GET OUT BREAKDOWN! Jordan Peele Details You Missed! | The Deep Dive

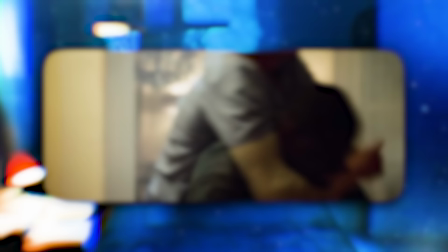12:22 It's all about being 2, 3, 4 moves ahead."
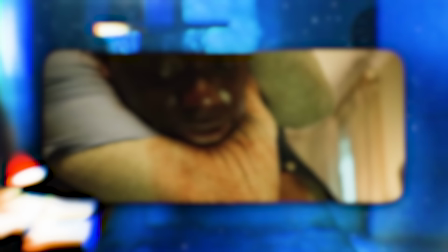12:26 Later, when Jeremy has him in a headlock, Chris applies this lesson, noticing that Jeremy always lifts his leg to kick the door shut,
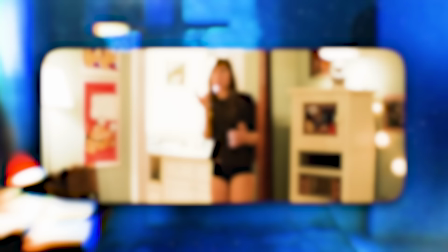12:32 but then intentionally reaching for the doorknob so that Jeremy will lift his leg one more time so that he can stab it. Rose has a poster for Death,
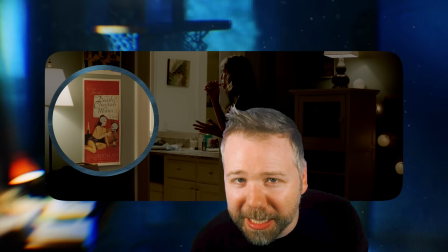12:38 Cheetah versus Matter, perhaps a nod to the family's mission to cheat death by stealing bodies, but Chris mocks what Jeremy said earlier.
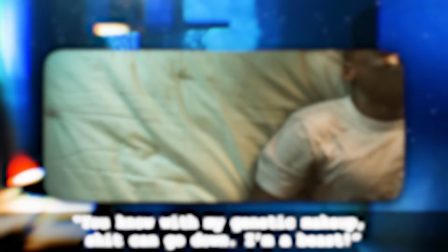12:45 "You know, with my genetic makeup, shit can go down. I'm a beast."
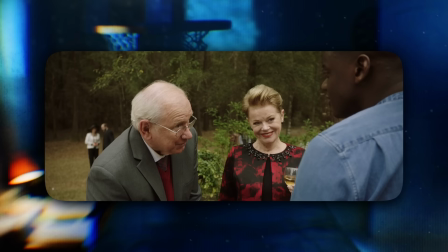12:50 Right after he jokes about Jeremy calling him a beast, we cut to Rose's stuffed lion on the nightstand, like the party guests later saying they know Tiger, as in Tiger Woods.
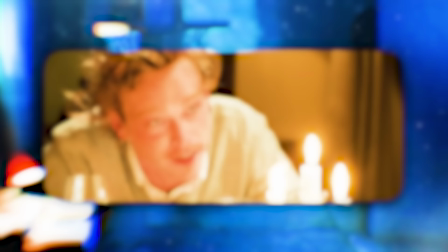12:59 This lion is like Chris being treated like hunted game by this cult.
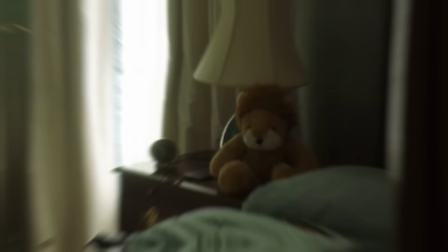13:02 Chris turns the lion away from the bed, but later, when he returns to the room, he finds Rose has turned the lion back toward the bed.
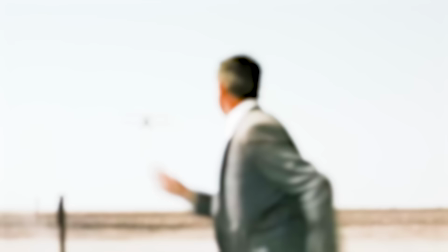13:09 Outside, Walter sprints toward him. Jordan Peele has said that he wanted to evoke North by Northwest, the famous crop duster scene,
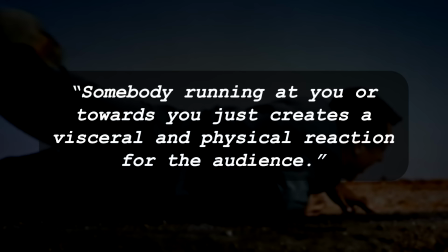13:15 saying somebody running at you or toward you just creates a visceral and physical reaction for the audience.
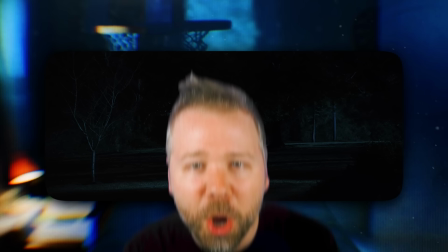13:21 This is also a freaky visual concept, and it follows, but at a much faster pace, obviously.
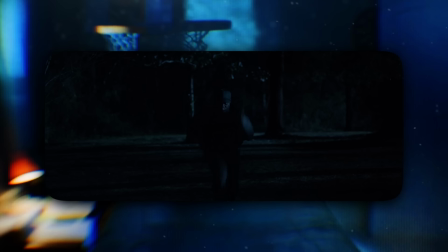13:26 What's so effective here really is the lighting. Walter slips into the shadows of the trees and suddenly appears closer in the moonlight, so it kind of takes us a second to gauge how fast he is moving.
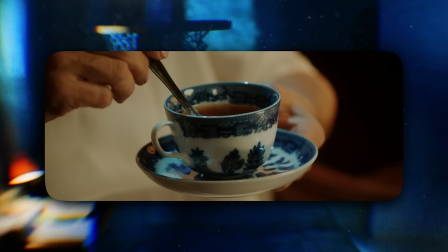13:35 Missy hypnotizes Chris, stirring the spoon in the cup.
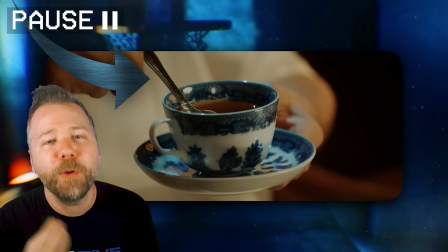13:38 Again, there is a deeper significance to this that I'll get to at the end of this video, but many have pointed to Missy using a silver spoon as a symbol of her wealth and privilege.
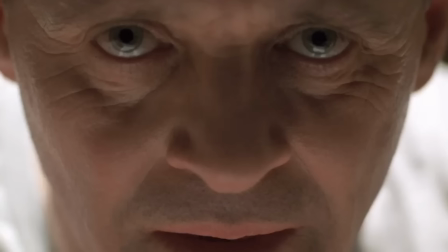13:46 Silver spoon. But she never breaks eye contact, which Jordan Peele attributed to the face-off between Hannibal Lecter and Clarice Starling, where he gets inside her head.
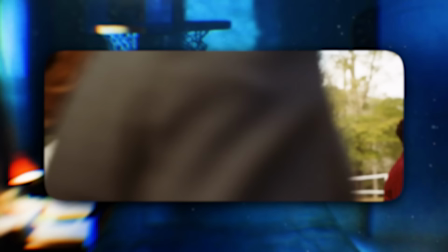13:54 When Chris flashes back to the night his mother died, to the right of the TV is a camera. So his interest in photography really began on that night.
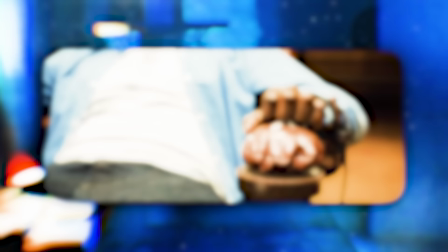14:01 There's a close-up of young Chris's hands picking at the posts, cutting to Chris's hands now picking at the armrests, which will later be how he escapes.
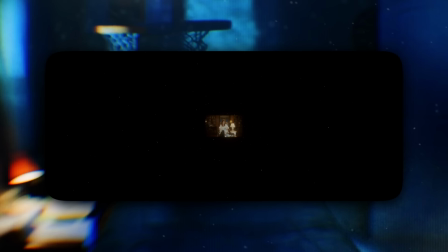14:08 Missy sinks him into the sunken place, in which he can only see out of it through a square in the shape of a 90s television set, the same shape that he stared at when he didn't go looking for his mother. Peele was inspired by the moment you begin begin to fall asleep, but jerk back awake, pondering, well, what if you never caught yourself?
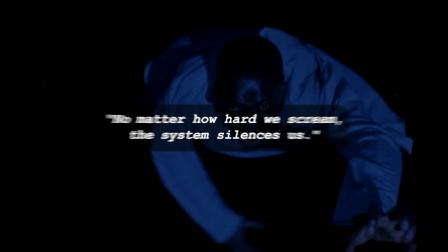14:23 Where would you fall? The sunken place is Peele's metaphor for the way marginalized people feel stunned in paralysis when their oppressors rob them of control of a situation,
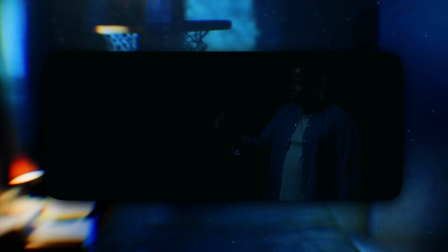14:31 saying, quote, no matter how hard we scream, the system silences us.
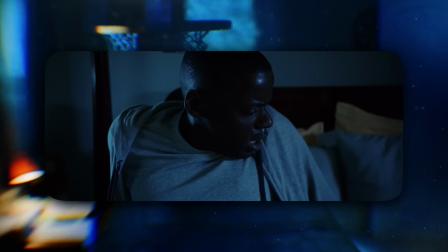14:34 Deleted scenes would have actually explored the sunken place further, where Chris would have pulled out his cigarette lighter and seen a ghostly skeleton of a deer.
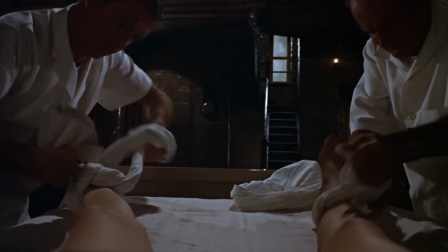14:42 Chris wakes up from his experience having assumed it was a dream, a plot point from Rosemary's Baby, in which Rosemary experiences a drug state in which the cult had invited Satan to rape her,
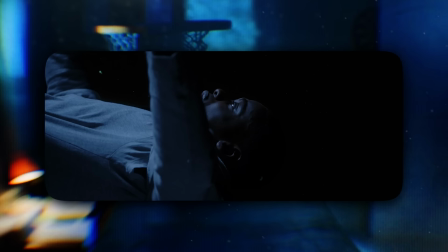14:50 and she initially was not sure if it was a dream or really happening.
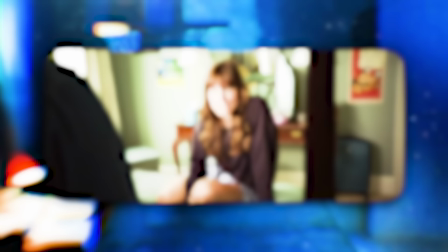14:53 The sunken place is that rape for Chris, a total loss of control, a psychological seizure of power, followed by gaslighting and doubt.
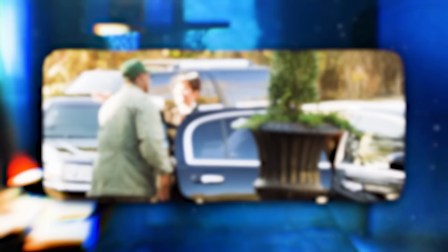15:00 Chris sees Georgina adjusting her wig. She wears this wig to cover up her lobotomy scar, the same reason Walter always wears his hat, and the reason Andre wears his hat.
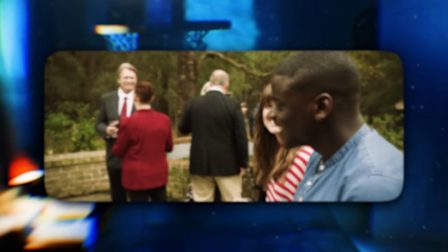15:09 When the party guests arrive, they all hug Walter, telling us that they all have an intimate history with him.
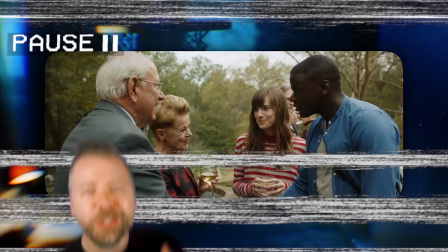15:14 While all the members of this Red Alchemist Society wear splashes of red, Chris wears blue, which you could see as a Republican versus Democrat thing,
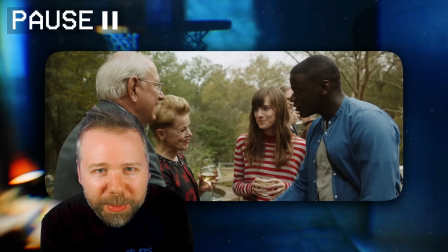15:21 but to identify these white people as Republicans really misses the point of what Jordan Peele was trying to communicate with this movie,
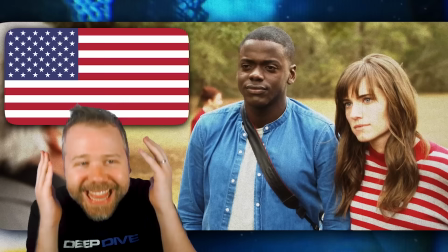15:26 because really, racism crosses political lines. So when Chris and Rose are paired together, their tops do kind of look like an American flag, blue with red and white stripes, which is Peele's way of saying, this is the full America that I know.
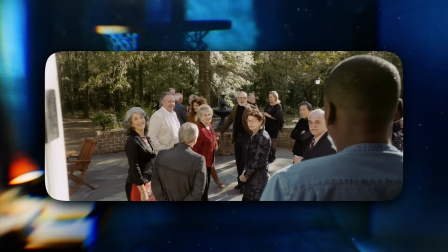15:38 Like the cult members partying at the end of Rosemary's Baby, they're not exactly trying to hide it anymore, which is just really creepy because it means that they know they've already won and there's nothing Chris can do.
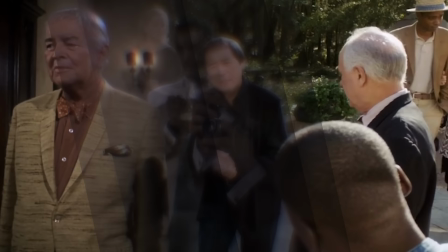15:46 Also, like with Rosemary's Baby, the cult also has one random Asian guy.
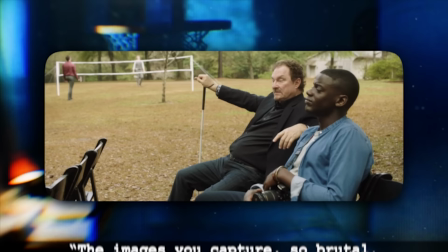15:50 Hudson seems like the one sane person, which is something that Stephen F. Root just does really well, complimenting Chris's photography.
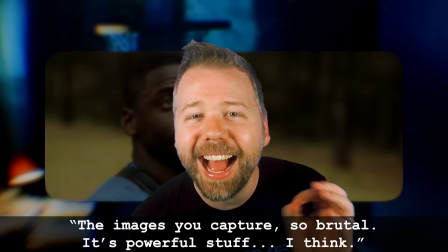15:56 The images you capture are so brutal. It's powerful stuff, I think.
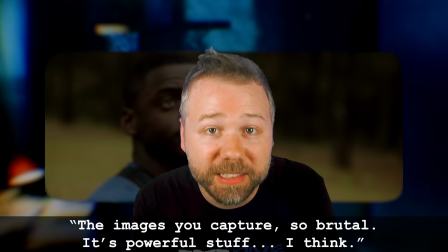16:00 He says, I think, because he's blind, but also he's blind to the actual pain that Chris's photographic skill is rooted in.
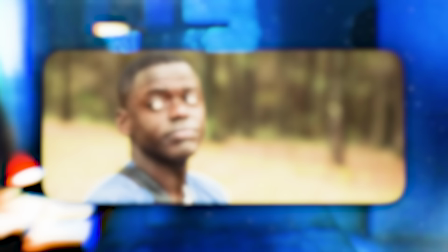16:07 Hudson is incapable of true empathy because he thinks this kind of talent is a physical trait, when in reality, it's a psychological trait.
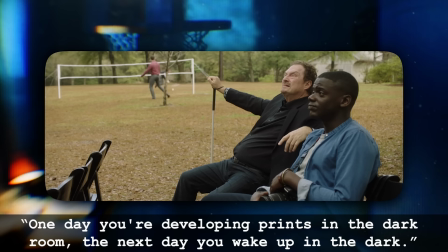16:13 Hudson says, one day you're developing prints in the dark room, the next day you wake up in the dark.
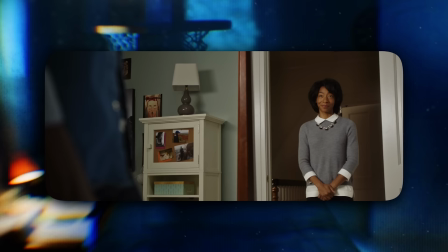16:19 Referring to his own blindness, but also foretelling what he plans to do to Chris. Georgina surprises him to apologize.
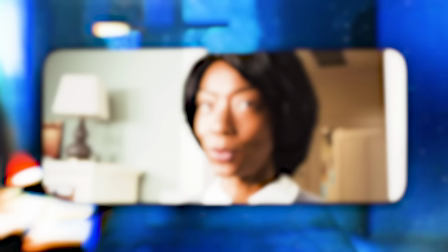16:25 On the wall behind him is another band poster framed so that it reads, Chris is dead. Rod was right, get out!